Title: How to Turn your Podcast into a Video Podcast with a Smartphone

So you've got a podcast and you want to turn your listens into views. Making a video podcast allows you to engage with a much bigger audience than on podcast platforms alone. You can turn your shows into content that can be posted on social media and video platforms, generating their own engagement while also pointing people back to the podcast itself. It's a no-brainer. And if you own a smartphone, it's easier than you think. The first thing you need to make a video podcast with your smartphone is a camera app.
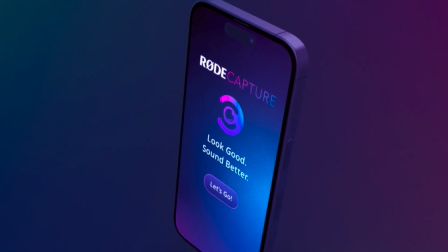[0:28]
While every smartphone has their own native camera app, our free Road Capture app allows you to unlock some pretty unique features designed for video podcasting. The most notable feature is dual camera mode,
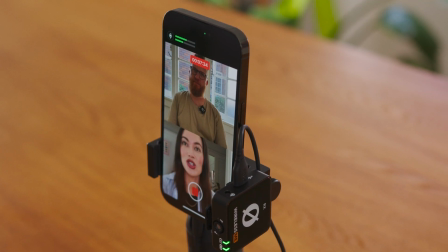[0:39]
allowing you to use both the forward-facing and selfie cameras of the phone at the exact same time, in either a split screen or a picture-in-picture configuration. This is ideal for podcasts where there are two hosts or a host and a guest, and you want to capture them both on the one device.
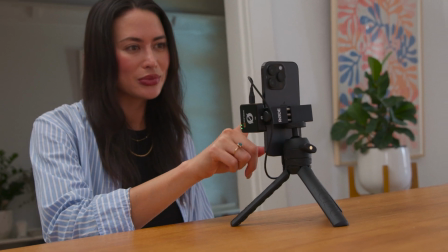[0:55]
All you need to do is position the phone on a tripod or stand in between the two people speaking, and you're ready to shoot. If you want to have options when editing your video podcast, then you'll need to think about the types of camera angles you might want.
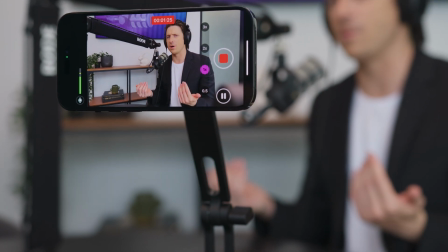[1:08]
For a solo podcast, a single camera angle will work just fine, but you might want to make it a wide shot so that you have the option to crop in on your host to add some dynamics and to help mask any edits you might need to make.
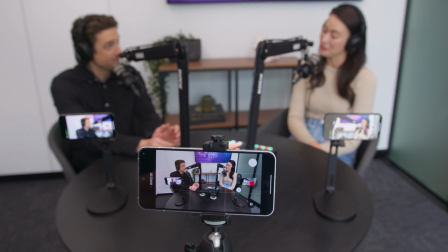[1:22]
If you have more than one host or featured guest on your podcast, then it's a good idea to have multiple camera angles.
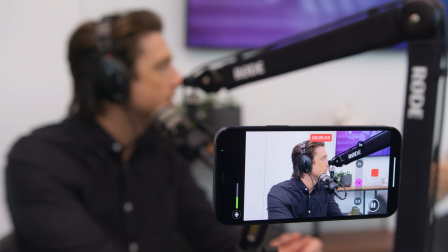[1:29]
This is to make sure that you have the coverage of everyone in the podcast,
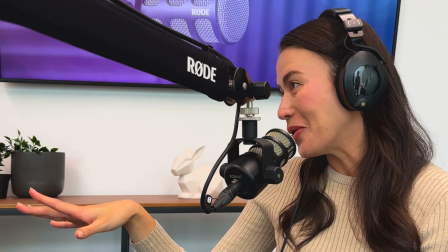[1:33]
and so that you can follow the conversation in the edit by switching camera angles based on who's talking.
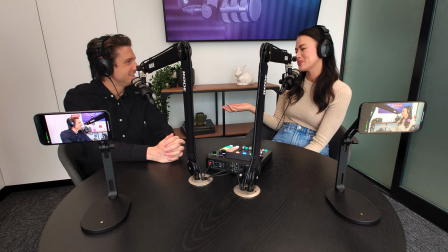[1:38]
A typical set of angles might be a wide shot to capture everyone at once, and then single medium shots of each of the hosts or guests. For more than two hosts or guests, you could set up a shot for each side of the table.
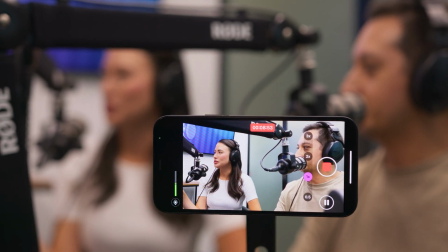[1:50]
For example, capturing the hosts together in one shot and the guests together in the other. Either way, for each camera angle you might want to add, you'll need to have another smartphone handy to capture it.
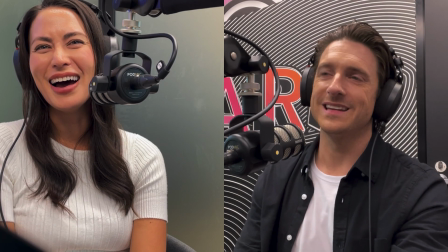[2:01]
Or you could get creative with our Road Capture app, taking advantage of the dual camera mode to cover all angles you need. Before pressing the record button on your video podcast, there are a few things you need to consider in order to capture the best quality video you can with your smartphone. The first thing to think about is what is in your frame, so essentially your set. You may have already put some thought into this when you designed and styled your recording space,
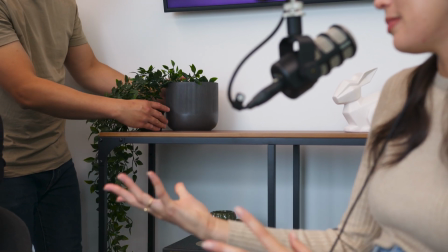[2:26]
but consider what it will look like through each of your camera angles and make adjustments to make it look the best it possibly can be.
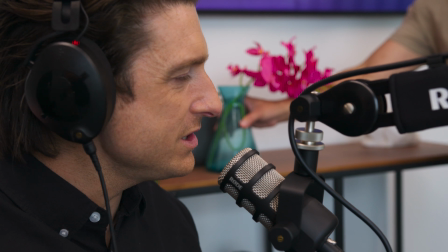[2:32]
Depth and color add interest to your frame, but be careful not to add anything that might distract from the hosts or guests in your podcast. Lighting is the next consideration, and while it's a subject that deserves a video all to itself, trust me, it's a science, there are some basics you can apply to make your video podcast look great.
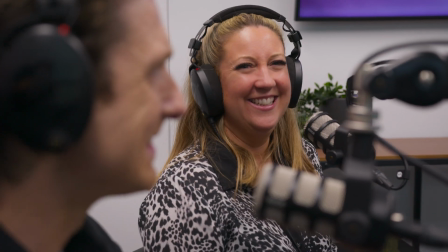[2:50]
The main thing you'll need to think about is how well lit your hosts and guests are. If the lighting in the room you're recording in is bright enough, you might be able to get away with it.
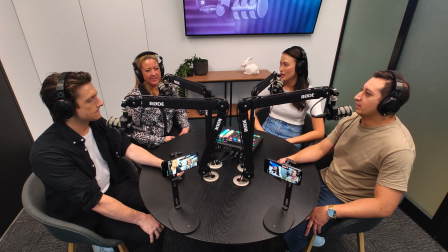[2:59]
Just make sure your subjects' faces are lit enough on camera from each of the angles.
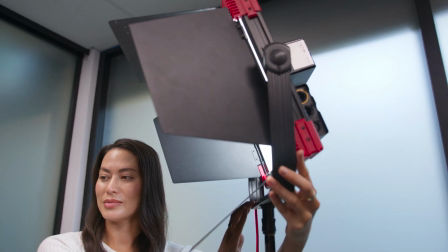[3:03]
To make your podcast look even better though, you can use a deliberate light source pointed towards your subjects known as a key light. Beyond a key light, you can of course add more lights to eliminate shadows, add depth between your subjects and the background, and even to make your set look more interesting. But this all depends on how far you want to go, and of course, your budget. Another aesthetic to think about when filming a video podcast is wardrobe and makeup. When it comes to your hosts, putting a bit of thought into what they wear can help convey a certain style, whether that's formal or informal, expert or casual. While you can't always control what your guests are going to wear, you can make suggestions depending on the style you're going for. Again, be cautious around overly vibrant colors or distracting patterns. While not always necessary, makeup can even out skin tone and help your hosts or guests look less shiny on camera.
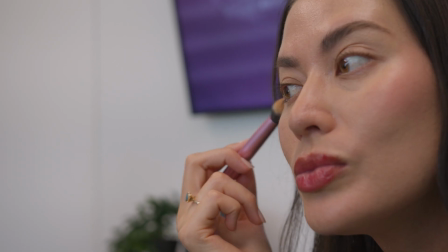[3:54]
It's always handy to have a makeup kit on hand, as touch-ups might be needed throughout a video podcast, particularly if it's a long one.